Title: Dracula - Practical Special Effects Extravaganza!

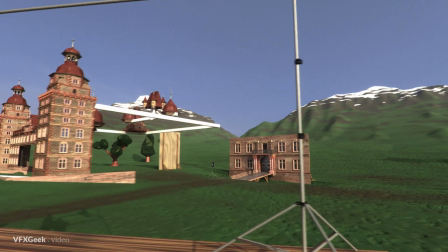[7:52]
The advantage of hanging miniature over a matte painting is
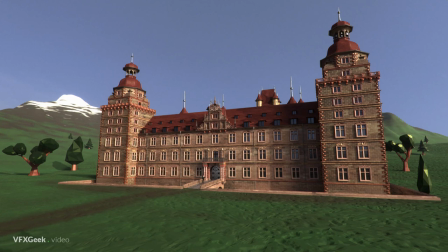[7:56]
that you can change the lighting on set and it will affect the miniature as well.
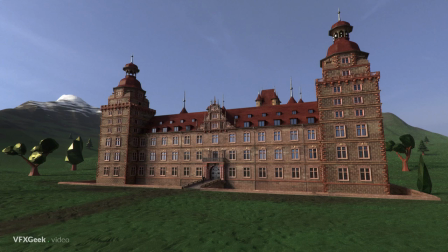[8:01]
The whole effect was achieved on set, no post-production required.
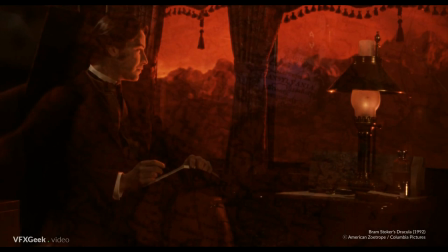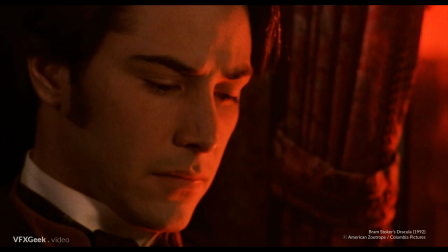[8:14]
Another great example of miniature shot and in-camera effects
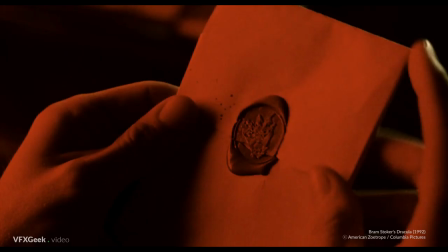[8:18]
was this travel sequence supervised by Gene Warren Jr.
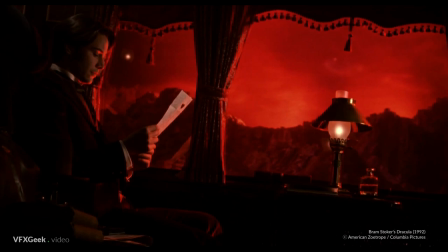[8:24]
who created special effects for some of the greatest Hollywood movies. I think we had to deliver 22 seconds worth in order which is long for this type of situation particularly for
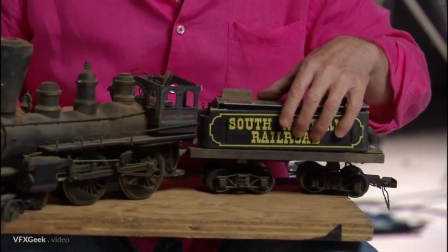[8:41]
traveling right to left. It also involved a very small-scale miniature of the train.
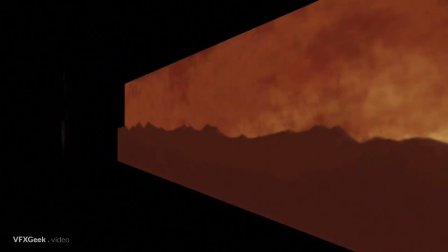[8:49]
We had a mountain range that was fixed, but the sky was only three feet behind it.
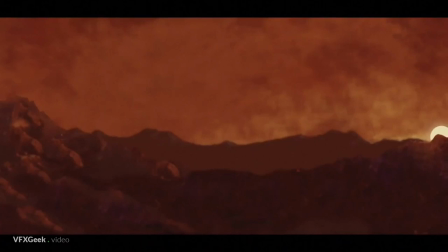[8:55]
And in front of that, rocks and some smaller trees that moved at a very slow rate.
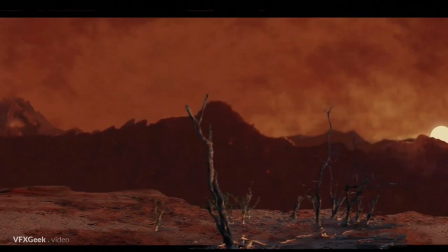[9:01]
And then there was a middle ground that moved a little faster. and then the immediate foreground outside the train car moved very fast.
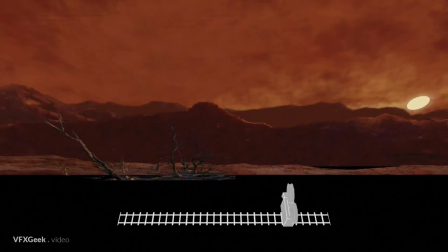[9:12]
The camera was on another track right in front of it that moved from left to right, and the set in front of us was moving from right to left, and that gave us the speed distance.
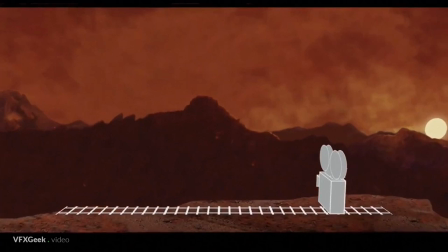[9:26]
And it was a two-pass shot, so in the film, it's not sent to the lab to be developed.
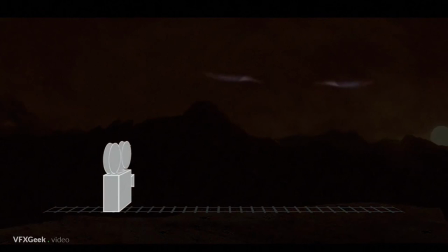[9:33]
We had to back it up, turn all the lights out, and that there was a, like a movie screen. And then we projected on that sky a plate of Dracula's eyes that Roman had shot.
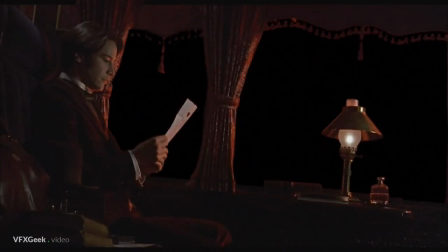[9:50]
There was a mock-up of the interior of the train car on tires or springs that Keanu sat in.
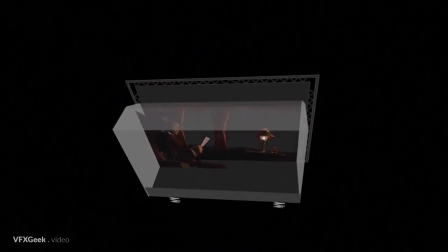[9:59]
And behind it, again, is like a movie screen,
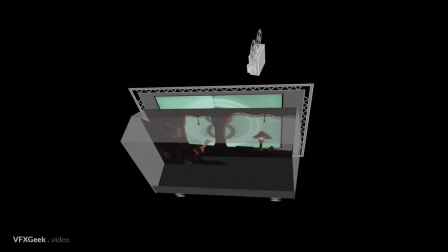[10:03]
but it's known as a rear projection screen because you're projecting the image from behind rather than in front.
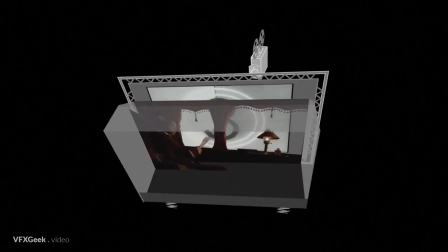[10:10]
When you see that in the theater, what you're seeing there all was done together.
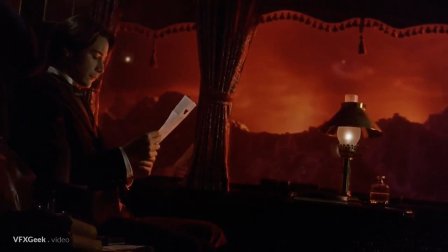[10:16]
The background and the foreground was done together.
My friend, welcome to the cafe.
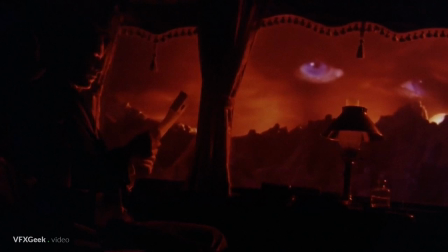[10:25] I am anxiously expecting you.
It was a big challenge, and I love doing these other type techniques that every year goes by now, less and less are done, and I'm a hands-on kind of guy, and it's just much more fun than, you know, holding a mouse.
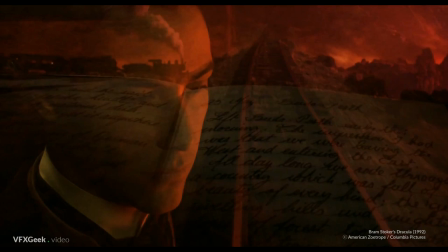[10:46]
Part of this sequence was a close-up shot of a diary with a train in the background, which casts shadow on the book's page.
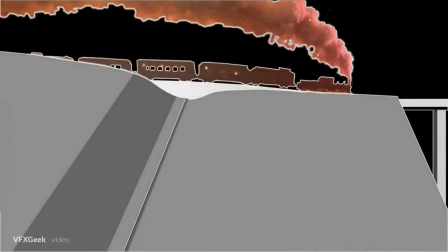[10:55]
It was also made possible thanks to miniatures. Say this is the camera, and the train was about 20 feet away from us. And then the book was put literally, because it was a small book, it was a real journal, the book was put literally right next to the lens.
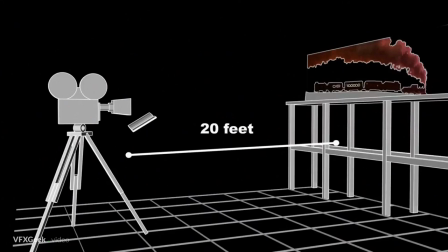[11:12]
To be able to get the shadow onto a little book like this wasn't going to work.
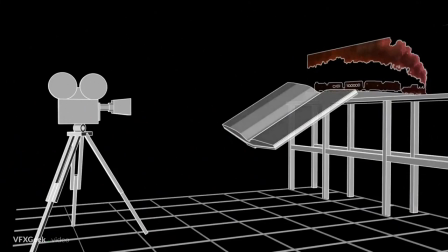[11:15]
So Gene, my father, decided, well, what you're going to have to do is you're going to have to recreate the book 20 feet away.
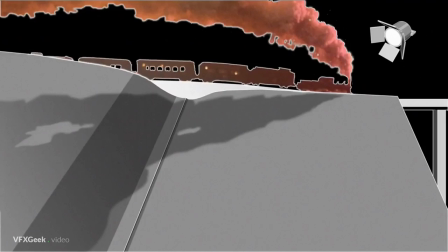[11:21]
And then use the same train, put one light up, make a shadow of the smoke and make it go across a book. And I'm sitting here going, well that's gonna have to be like a 20 foot wide book. And Gene says, well, okay.
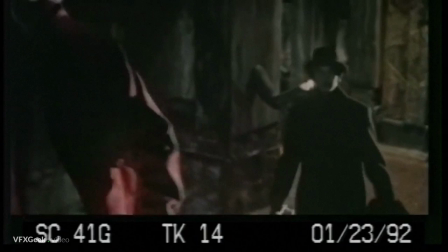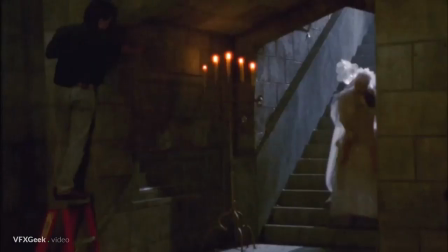[11:42]
Coppola used a whole range of camera tricks to cleverly achieve many effects.
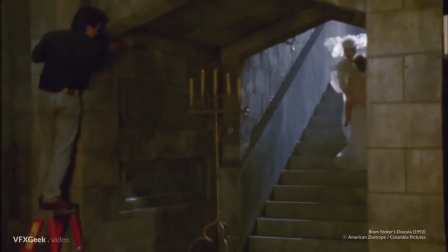[11:48] Candles!
Reverse playback is one of them.
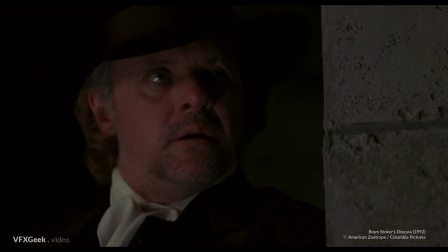[11:53]
Here, it was used to light the candles in a magical way.
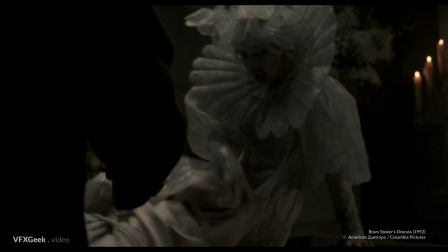[12:01]
And in this shot, to create supernatural body movement.
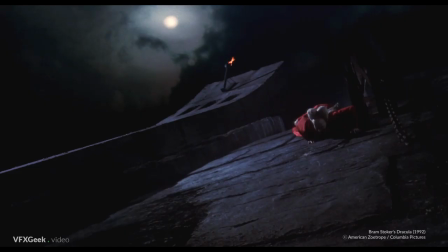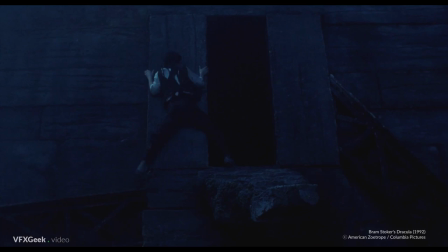[12:15]
Playing with camera angles together with well-prepared set can help to break the laws of physics,
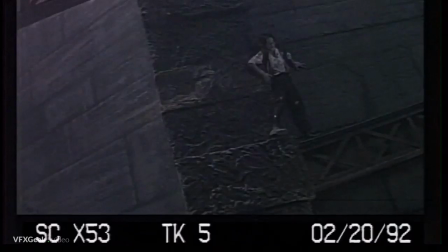[12:22]
or at least to make the audience believe it.
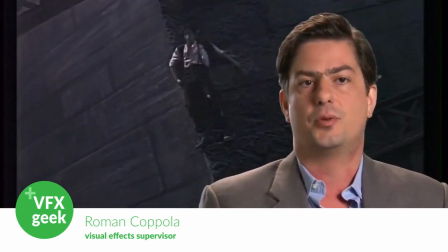[12:26]
altering gravity, taking the camera, putting it on its side, putting the set a bit on its side,
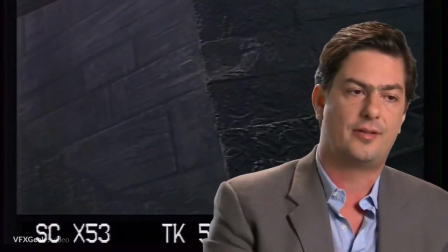[12:31]
and then unusual things happen in which you feel that you are level, but in fact you're not, and so odd things happen.
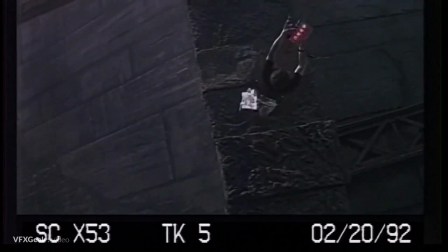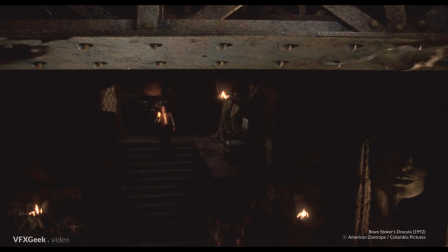[12:47]
To avoid digital compositing, as well as optical printing, double exposure was used.
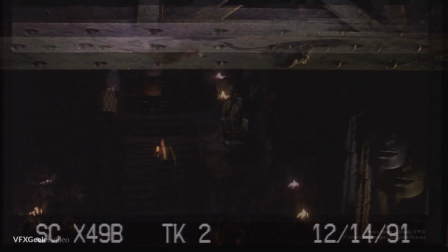[12:54]
Filming an element while covering the rest of the frame and then rewinding
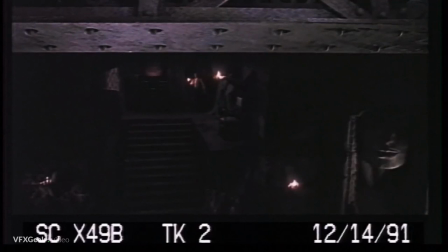[12:59]
the film and shooting again to fill the unexposed part of the film.
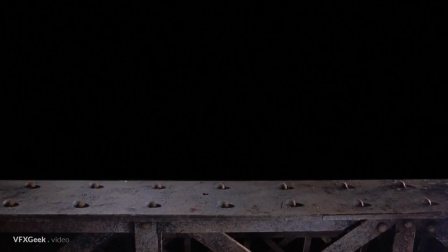[13:05]
That was done in camera with two passes in which we photographed the rat with
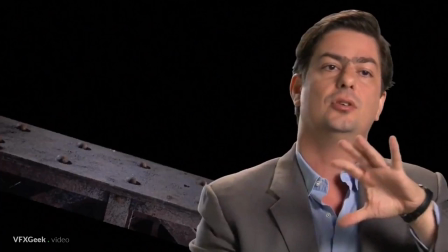[13:11]
the camera upside down and we used a special map box that blocked the film from being exposed.
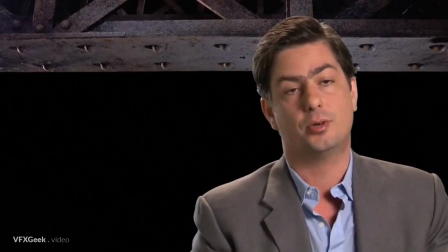[13:16]
We rewound the film, flipped the camera over and aligned this special map box that we had and then we were ready for Keanu
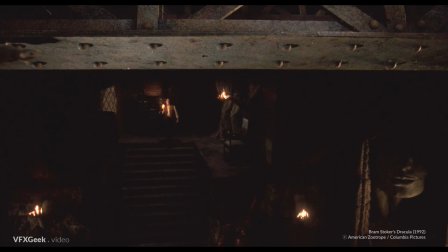[13:25]
Reeves to come in and do his walking by with the candles and those two passes were exposed with one another. That technique allows to merge images without any post-production.
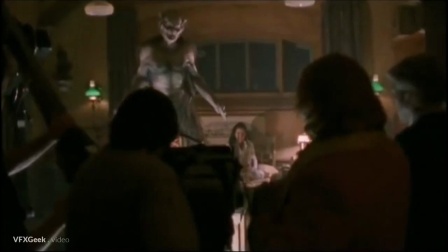[13:41]
Dracula is a character of many faces and forms, although played by the same actor.
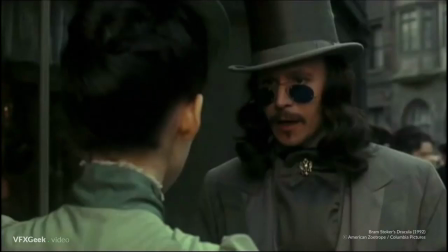[13:49]
We have here the Young Knight Dracula, Young Romantic Dracula, Old Dracula,
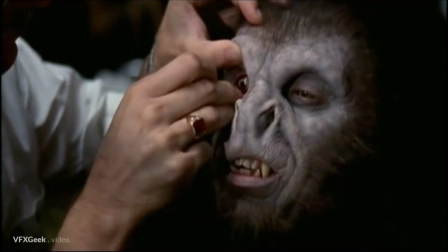[13:58]
Old Demonic Dracula, Young Wolfen Dracula and a demonic bat creature.
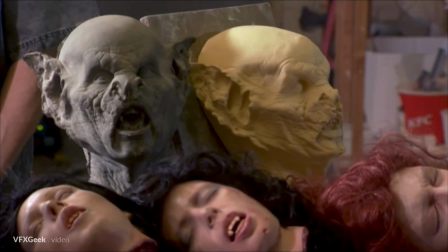[14:09]
To create all those characters, without the use of computers, prosthetic makeup was applied.
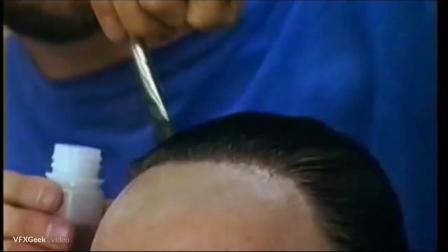[14:16]
For decades, that was the way of creating fantastic creatures and characters.
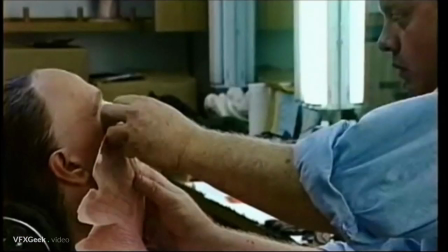[14:22]
It requires a team of sculptors and makeup artists.
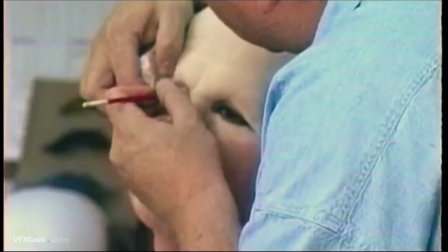[14:27]
Throughout the 20th century, these artists have brought the technique to perfection.
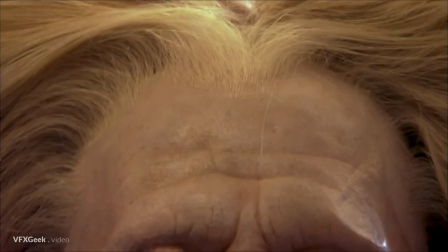[14:35]
For Dracula, the special effects makeup was created and applied to the actors by Greg Canem.
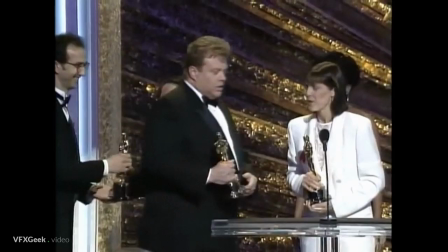[14:43]
For that, he received one of his four Oscars.
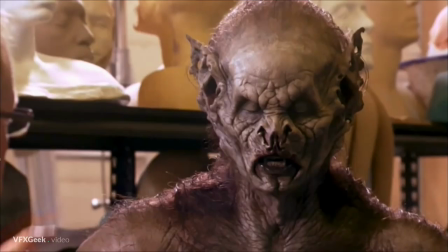[14:51]
Recently however, prosthetic makeup is being replaced with computer generated characters,
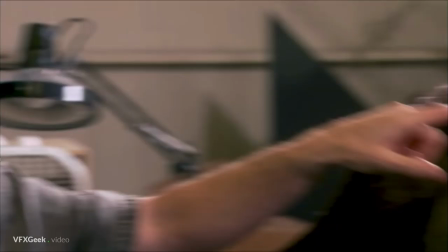[14:57]
even though in many cases the results are a lot less believable than this practical effect.
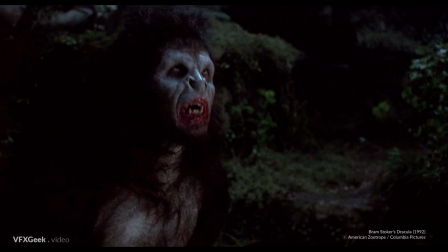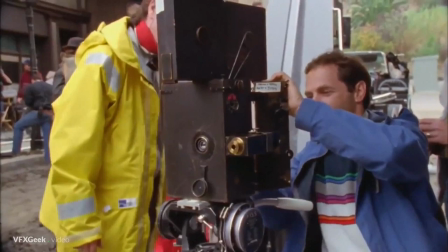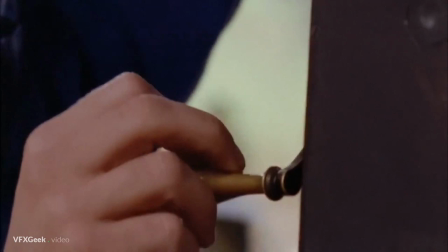[15:14]
Dracula's director wanted to pay his respects to cinema history and its creators in one more way.
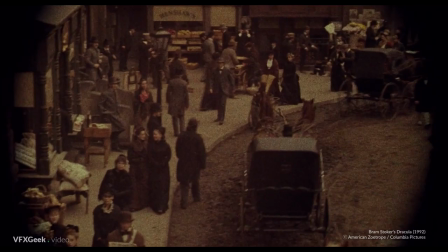[15:22]
An old Pathy camera from the cinema's silent era was used for this.
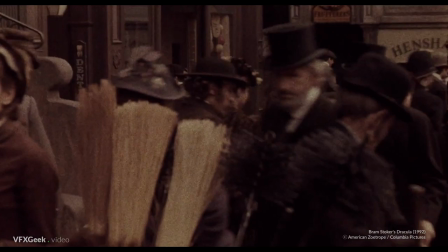[15:29]
Although loaded with a color film, it allowed to create this retro-looking scene and bring us closer to the era.
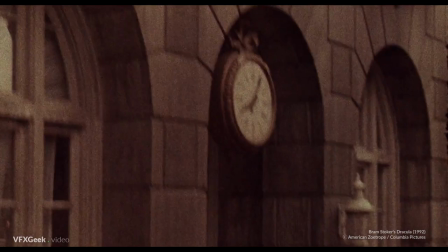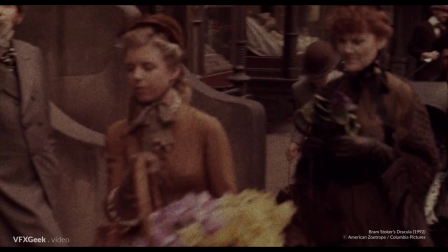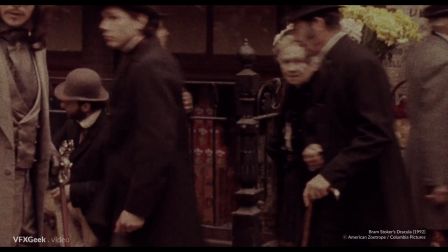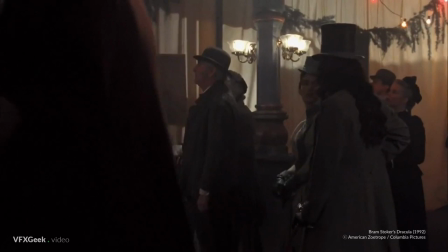[15:54] Astounding. There are no limits to science.
Actually, in one of the scenes,
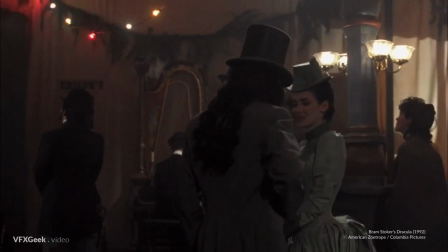[16:02]
the characters are watching and discussing a presentation of one of the first real films ever made.